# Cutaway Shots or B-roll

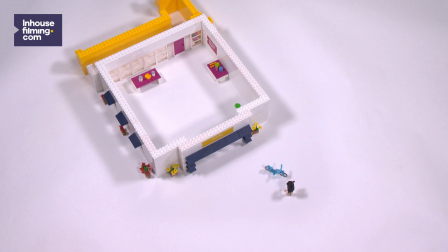0:02 In this video we explain how you can create cutaway shots. Cutaway shots are an important part of your films. Begin with an exterior shot showing the viewer where the story takes place.
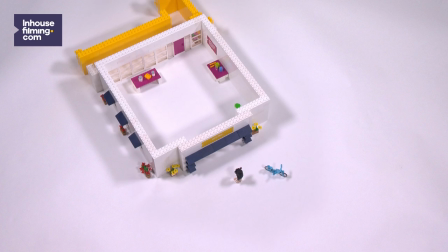0:17 Start with a white, then a medium, and then a close-up shot. You always work in these three steps on every subject. Indoors you do the same.
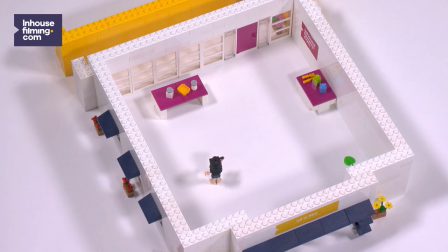0:30 first the whole room then a medium shot and then close-ups it's important to keep your mood shots fixed for at least 10 seconds
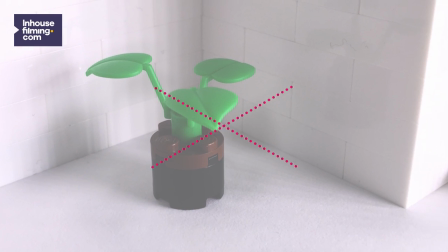0:42 do not make a pen or tilt shots do not zoom
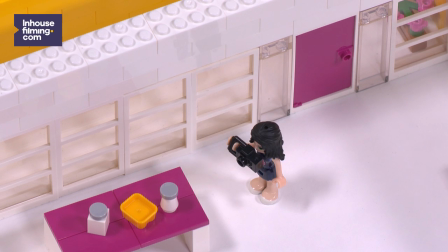0:48 during your shots with this static footage the editor can create a lively item.
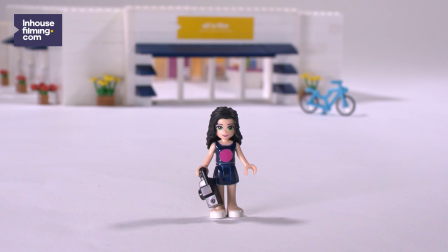0:55 You see it's easy as one to three.